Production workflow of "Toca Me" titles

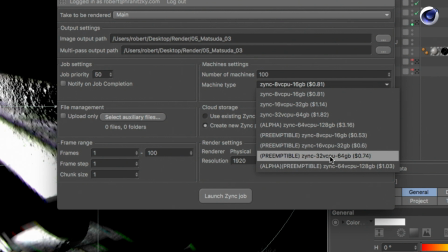2429s
So we thought, hey, we're going to render it during daytime, which is nighttime in the US, and I think only once was a machine taken. And since we have the chunk size at 1, we could just continue wherever it stopped. So it's a great way to go. You should give it a try. It's really straightforward.
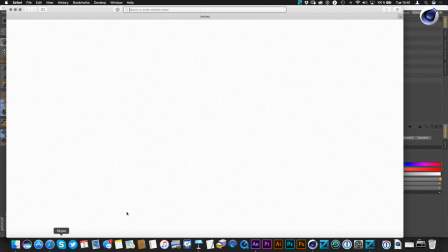2449s
So you launch the job here, and once you launch it, you will actually see the web console.
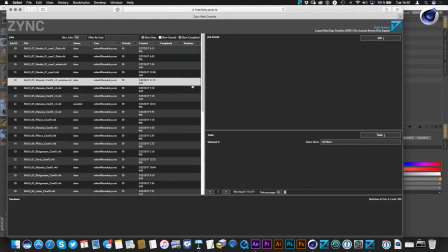2456s
And there everything is basically, I think this is still the old one. I thought it was all gone, but it's still there.
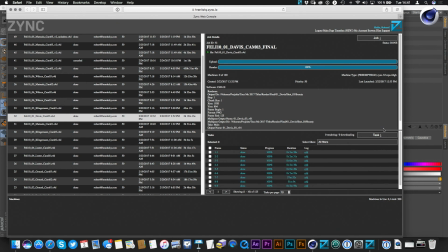2461s
So I don't know. So yeah, you can see here are the frames. So this one was pretty easy. It's 1 hour per frame. You can see if it's done. You can re-download. And another little pro tip, transfers.
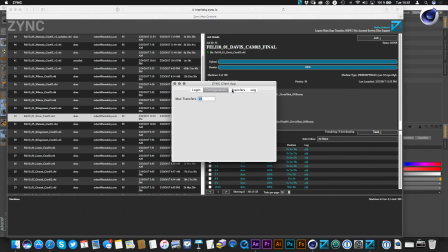2475s
If you have, to configuration.
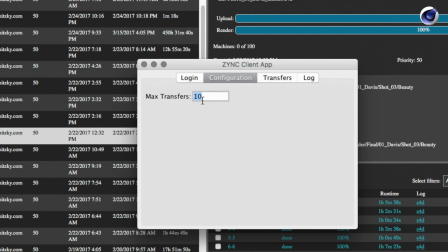2478s
If you have a good internet connection, I would bump this up to maybe 50 or 20, depending on how fast your connection is. This will define on how many images at the same time will be downloaded.
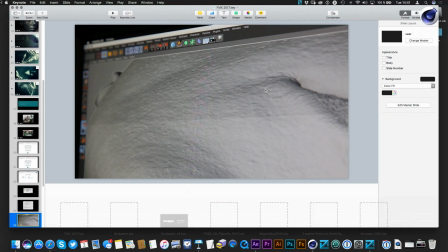2490s
And then you're basically good to go. And this is how it should normally look like if you're downloading the files.
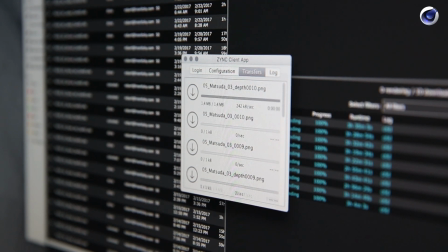2499s
Come to me. Each one between 1 and 6 megs. We run at PNG, 16-bit. So again, nothing crazy. This is all the stuff coming down. So that was fun. Really, really great experience. I urge you to try it out if you haven't done so.
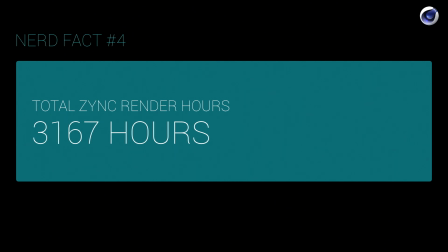2516s
Total render hours was about almost 3,200 hours. Actually, it was a little bit more because some of the things we rendered locally, like the volumetric lights, they weren't so crazy in terms of rendering.
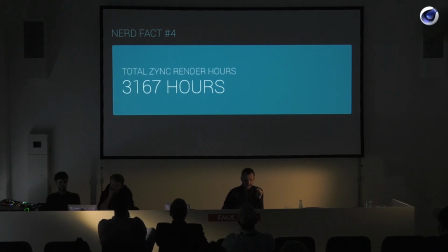2529s
So we try to balance and not put too much stress on the Zinc service.
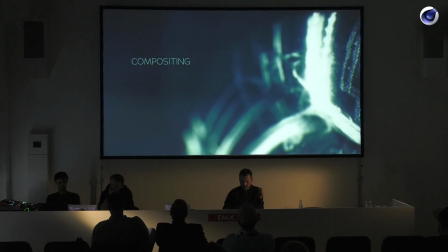2536s
So we tried to balance it, and yeah, this was it. Let's talk about compositing, because there was a lot of compositing going on.
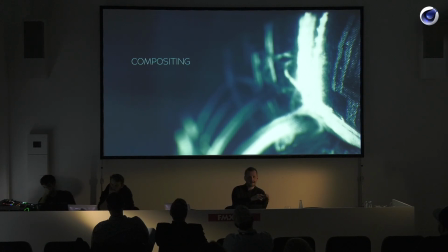2544s
Me being more of an After Effects guy, going into Cinema 4D rather than the other way around.
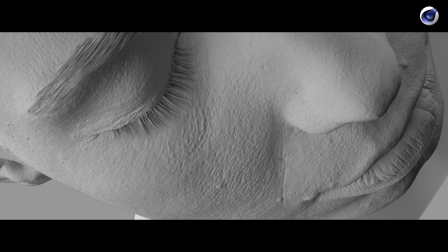2550s
So obviously everything had to go through After Effects. There's no renderer that's not going at least through Photoshop or After Effects once. So this is a couple of the breakdowns, and just to see how many layers we use.
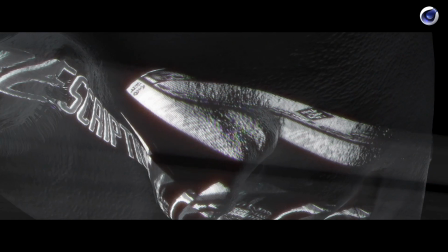2562s
We didn't go too crazy in terms of multipass. Like I said, we have separate volumetric lights and separate depth pass, and that was it.
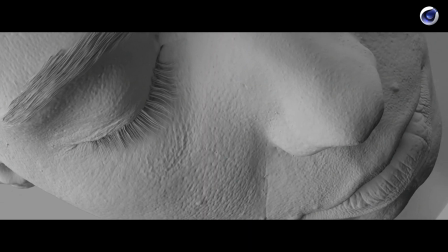2570s
And we rendered all the depth of field in After Effects using Frischluft, and all the particles are actually particular.
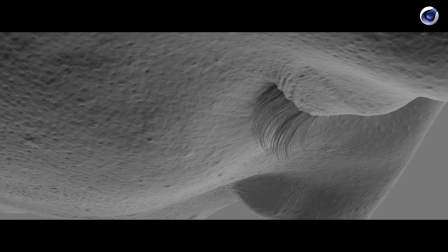2578s
And I'll show you some things that I learned along the way for that as well.
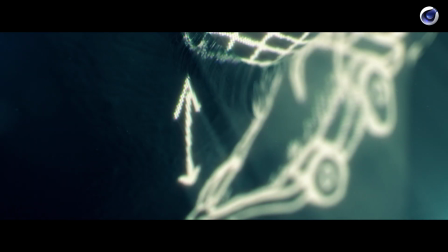2583s
And these are just some breakdowns. We used some sapphire glow on the projections, just to give it some more
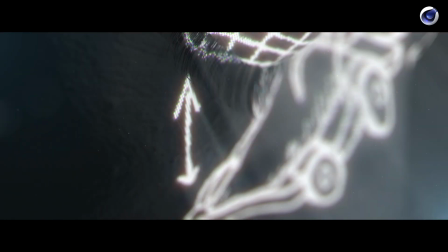2591s
oomph, as you would say, yeah, to make it more glowy.
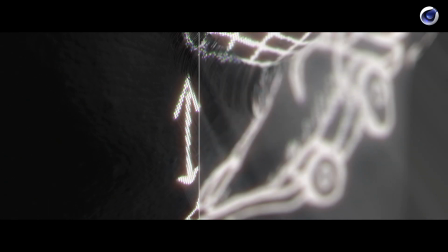2596s
And obviously at the end you will see optical flares, but not too much, just little, just in the corners. You don't see actually a real flare, but it will give you this little highlight. And here's another thing with optical flares.
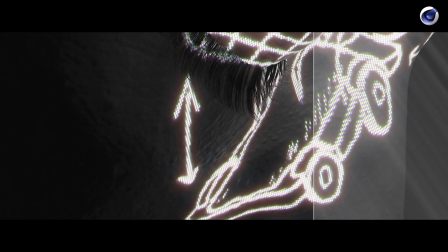2609s
I mean, it's been so overused, and it's a great plugin, but a lot of people forget that you can actually also use it to light scenes.
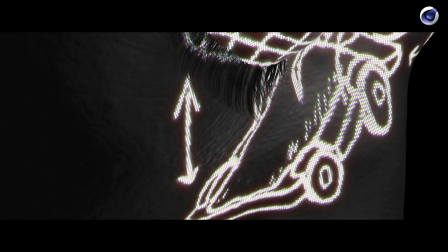2615s
So if you turn off all the flare, liney, blingy stuff and just leave the actual glow,
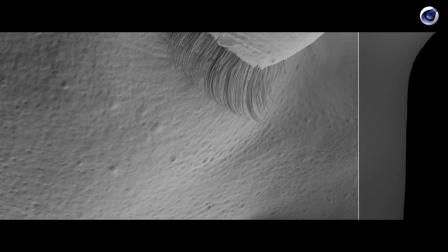2621s
this will give you a beautiful inverse fall-off square fall-off light thing, right?
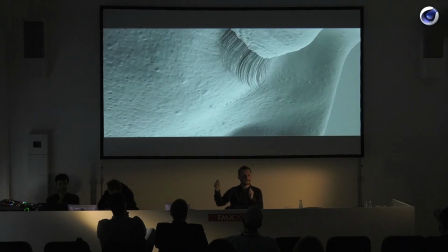2628s
Which is different than just creating a color ramp, because it just looks different.
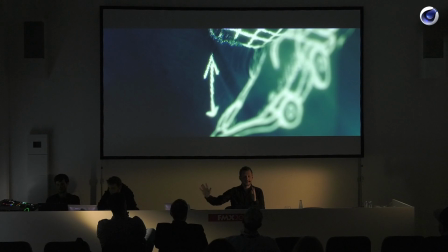2634s
You know, you have it much stronger, and the fall-off is different than what you have in a linear ramp. So this gives you a much nicer effect, and also we added some flickering just to give it more depth and just atmosphere.
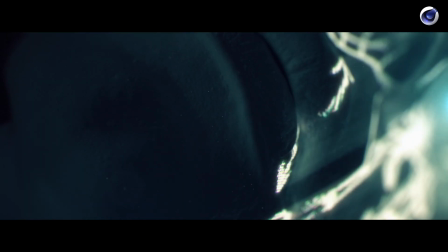2649s
And again, I think this one is the last. And if you look closely, you will see that there is the flying dust particles.
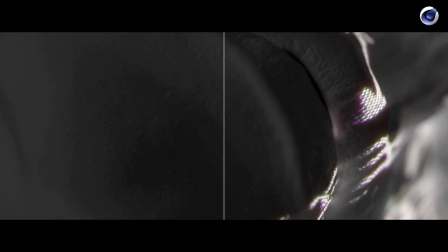2658s
They're most prominently visible where the actual visible light is.
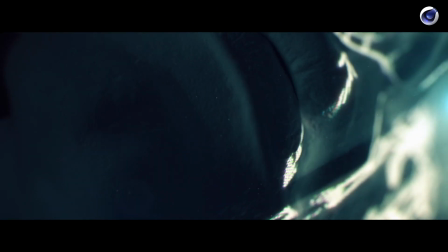2662s
So if you look up at the projector, so wherever the projector beam is coming out, you will see all the dust and everything, the nice little,
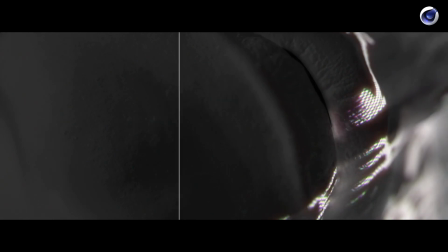2670s
I don't know what you call it, you know, it just looks just nice. And that's why we did it exactly in those areas.